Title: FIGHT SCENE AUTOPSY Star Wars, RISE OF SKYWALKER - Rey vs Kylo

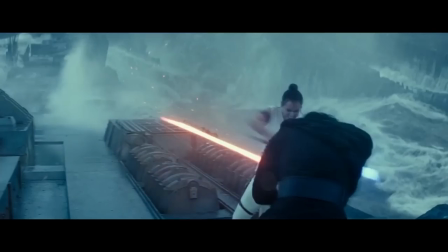But because the strike doesn't hit, she's hitting nothing but air.
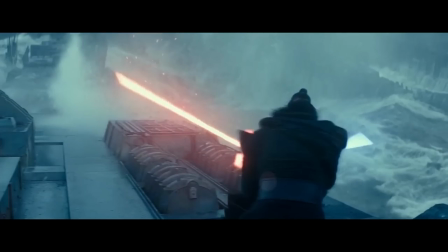And so this is actually, I believe, well, there's a lot of mistakes in choreography, but this is a missed timing.
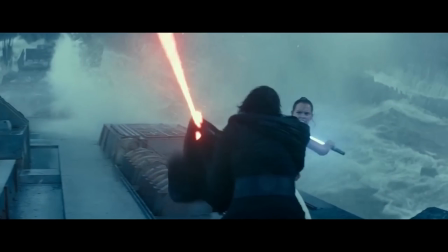I think Daisy, the actual actress playing, you know, Rey here, missed the mark and was supposed to go for their head.
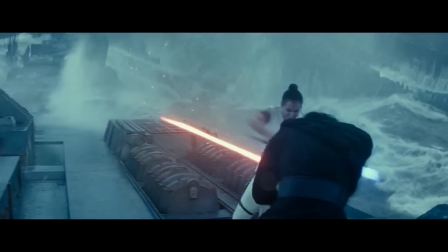And that attack should have passed over top for Kylo to duck underneath. And even if the, you know, she was actually too far away to hit, the angle of the camera, if the lightsaber passed over top, would still look like she actually was aiming for the head and forcing Kylo to duck. But because she misses the mark here, no, it tells us she misses completely.
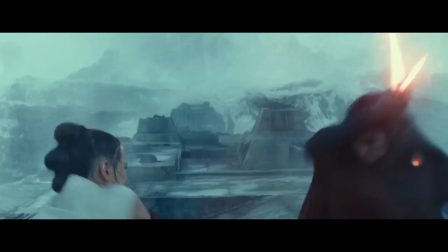And same with Kylo. It's just, oh my goodness. Uh, we don't really get to see what happens here. Oh, no, Kylo goes down, hits lightsaber, there's a too close angle to see, clearly.
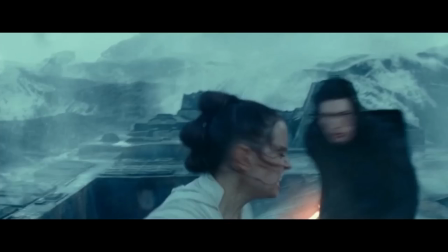And then Rey turns her back to Kylo.
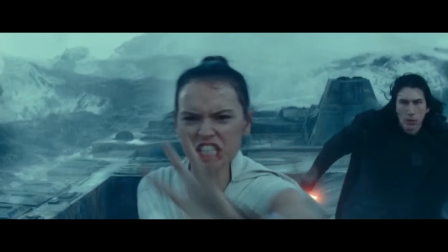Uh, and yeah, yeah, she's gonna force push Finn away. And, uh, and you might be saying, does Kylo really want to kill Rey here? I mean, she's trying to kill him. Uh, like, look, I don't buy it.
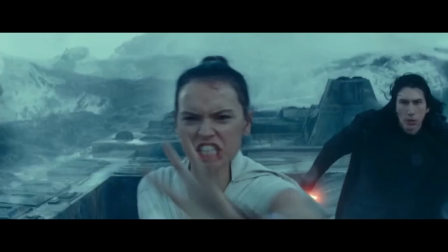Yes, he's a bit on the defensive, but he could definitely incapacitate her if he doesn't want to kill her. She is trying to kill you. Like, this is one of the biggest openings we've seen in this fight scene so far.
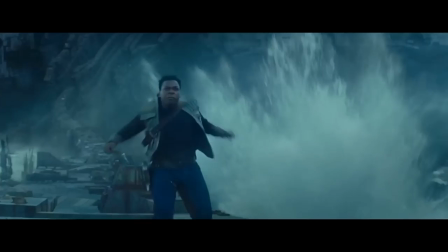And let's just see how long it takes. Okay, so see that? See that?
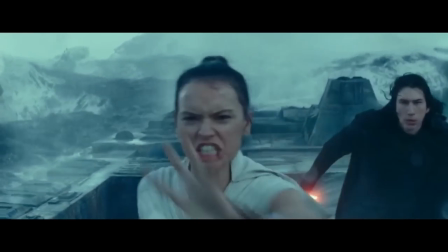This whole, this is like a good second or two seconds. One, two, and let's see,
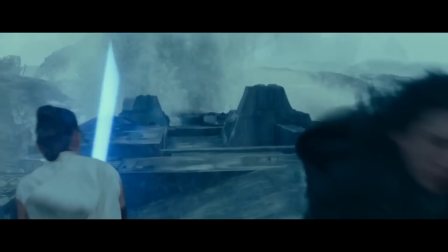through like this is even further i just want to see so it looks like between all of that
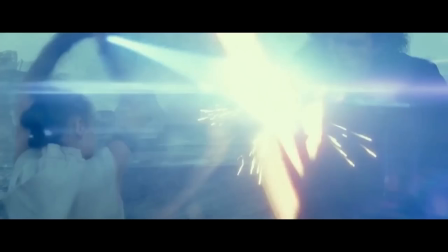kylo does not do a single thing and we only come back to him now
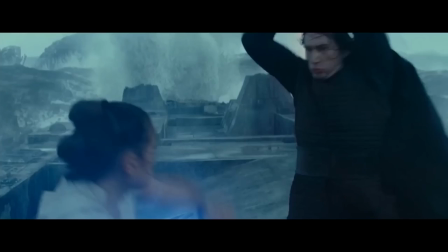deciding oh i will attack you and ray is only just now she only just recently
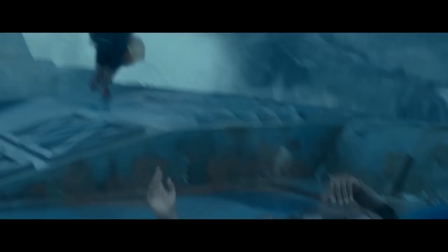turned back to him and throughout this whole sequence right we'll go oh look
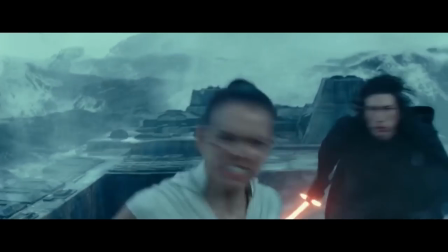at that it's going backwards yay throughout this whole sequence okay From this point here,
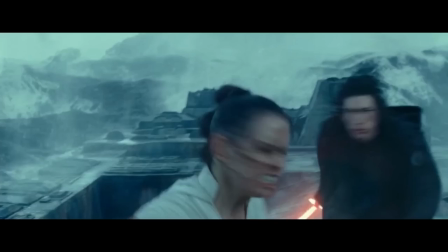Rey has her back facing Kylo, and he just lets her stand there. And if you're saying, oh, he doesn't want to kill her, you know, it's funny, that might be true because of all the strikes that are not being aimed at the opponent, but no, that's just a mistake in choreography.
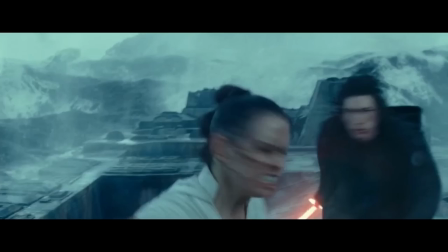These attacks are supposed to be being given with lethal intent, and especially the strike that Kylo comes in after Rey's back turn is coming with a downward strike. That one actually looks like it might have hit her. We'll double check, but that means if Rey doesn't block, it would have killed her, which means Kylo isn't aiming to kill her.
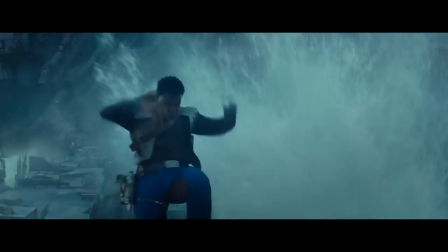So then why isn't he killing her when her flippin' back is to her for several seconds?
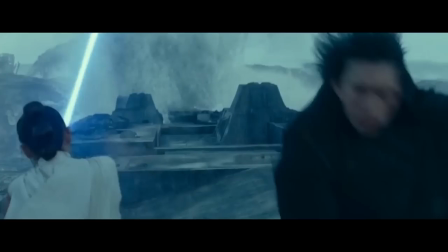This is almost five, six seconds. Oh, no, it's even for like... And look, sorry, is Kylo aiming?
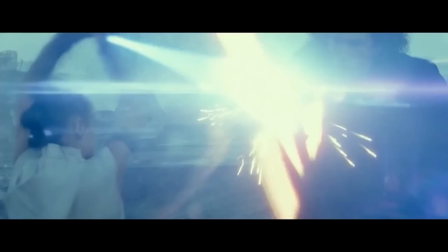It looks... Actually, it's aiming. That would have missed her again. So maybe he's not trying to kill her because there's never... No one's aiming for anyone. But as soon as we get to a point where they're actually aiming for the opponent instead of dead air or the lightsabers, that will establish the opponents have lethal intent to kill each other and then if they don't
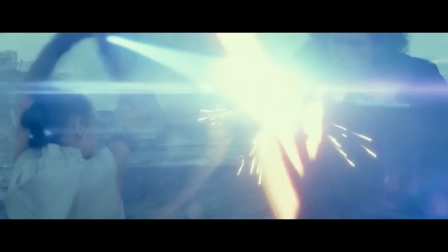take advantage of dead openings it's a massive plot hole in the story of this fight scene because fight scenes are meant to convey a story it's like a self-contained story but we will continue but still that was like one of the biggest
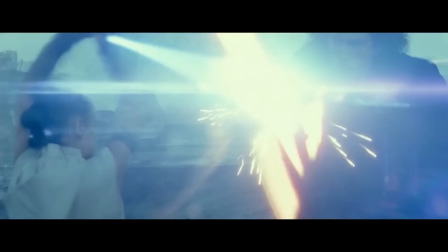openings and you know fails in this fight scene so far and kylo misses completely rey just lets see like she doesn't it's not a
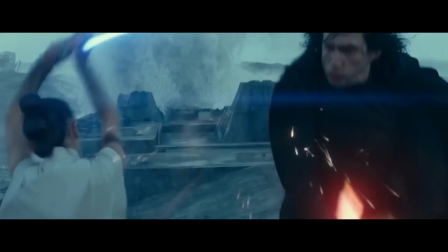full hanging guard she just swings up and over it's like they didn't even connect and they just did the flash to pretend they connected and they pass through the lightsabers pass through each
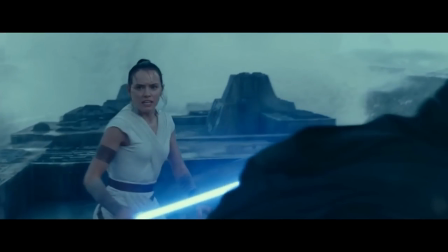other and then they continue kind of disengaged i mean ray could
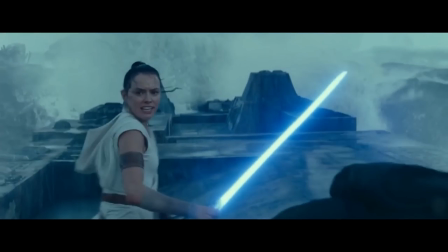look you're back he's see kylo overswings massively and then is off balance and he stumbles forward and so if ray just slashes back she would have killed him but no she's they're so incompetent
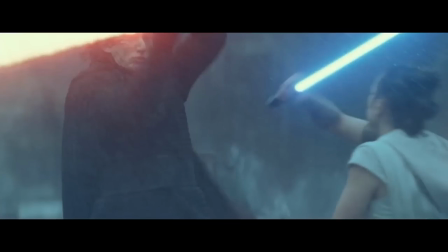in this fight she just lets him recover he comes in for this weird low rising strike,
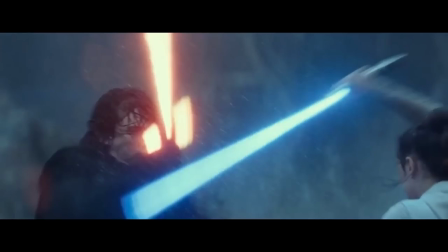a connect, Ray's lightsaber comes, spins around, is coming down. Is that aimed for her?
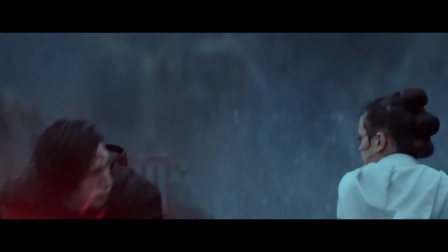It's hard to tell. Not really, but no, it's not, because it's like they pass through.